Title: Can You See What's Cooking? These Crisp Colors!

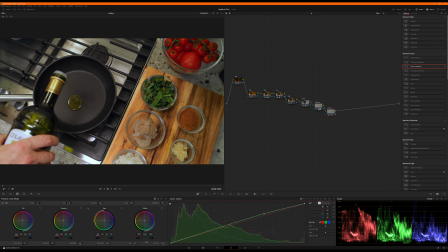(8:21)
That's interesting. Okay, so we're bringing out, it's really helping there. I'm going to saturate them up a little bit too. But what's interesting is we're getting green over on the left side of the stove.
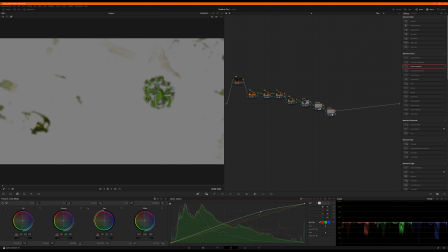(8:35)
So I'm going to try to cut that out.
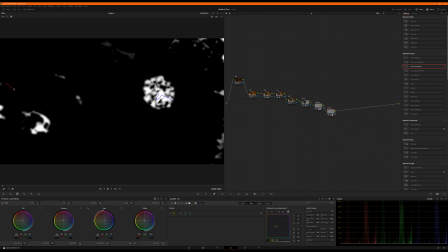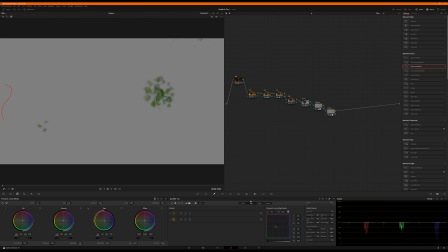(8:44)
I'm going to grab. Okay, that's better. Maybe.
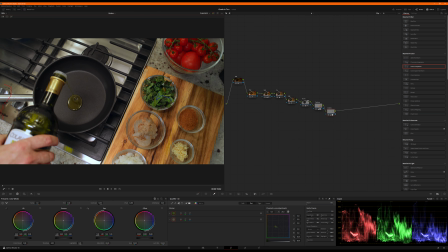(8:53)
Ooh, that's not good. Yeah, this is tricky because you hit that little black spot right there, and all of a sudden it's grabbing the entire stove again. So tricky, but that already makes it pop. Let's go with that for now. I
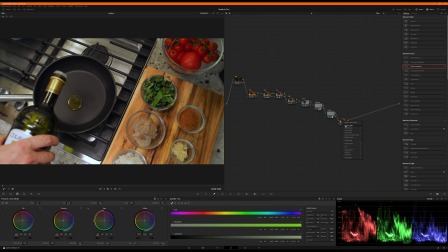(9:12)
want to brighten. Oh, tomatoes. Yeah, I was gonna get ahead of myself there. I do want to brighten up the right corner here that was under the oven hood a little bit and under the cabinetry. I'm going to bring that up in a little bit, but first, tomato adjustments.
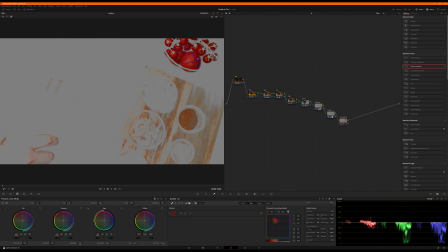Now these tomatoes were just for show, so we can
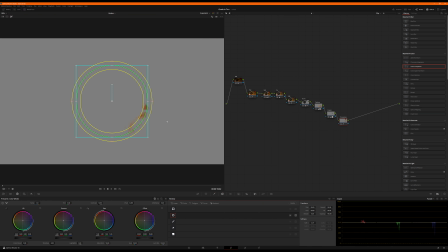(9:47)
totally mask them. He never grabs those. We'll do that.
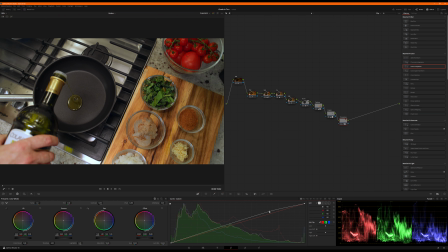(9:58)
And all I want to do here is punch them up a good bit. And then I want to pull the saturation back a little bit.
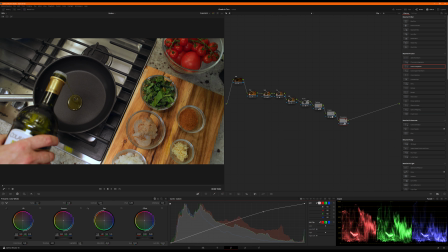(10:13)
40. Okay, so now if I toggle that on and off, on, it really brings out the highlights. Really like that. Okay, let's jump to the end. As I often do, we're going to add our sharpening.
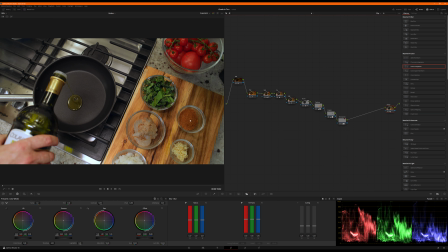(10:33)
Whoosh. Liking that. Really brings out all the detail in these different ingredients. Going to put a node in front of that. We're going to do our lab shadow magic sauce.
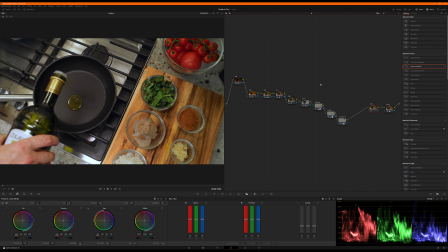(10:47)
Going to put this node into lab CIE color space. I'm going to roll my shadows down to about -3 to 4. Just continues to pull that stove out, really separating from the warmth of this stuff.
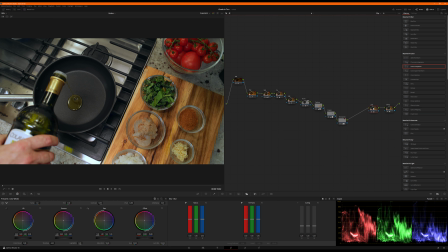(11:06)
I'll make that a lot. Coming back in front of that node real quick, I'm going to do FR for frame right exposure.
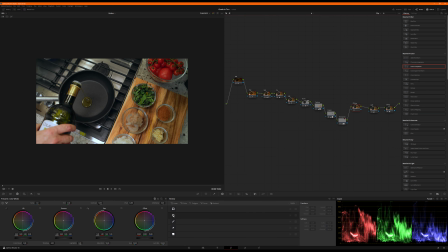(11:16)
And what I'm going to do is zoom out a bit. Draw a mask. And what I'm kind of going to do is just a reverse vignette, sort of.
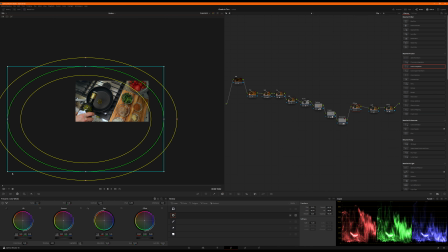(11:31)
It's large enough. Maybe not that large. Oh, it's huge. Look at the size of that vignette. Oh, it's huge. Sorry. Okay.
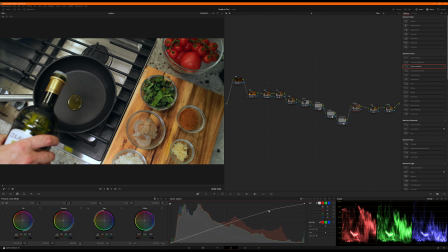(11:43)
And then I want to just work on bringing it up. Oh, I invert it every time. I forget to do that. Okay. Right. Okay. Yeah.
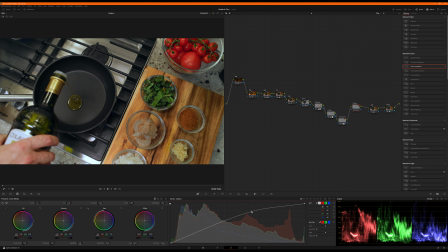Nice.
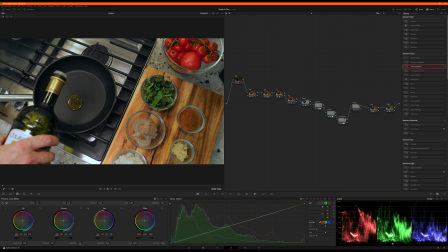(12:16)
I'm going to jump back to adjustments. I'm going to pull the green shadows down ever so slightly. Okay. It's feeling pretty good.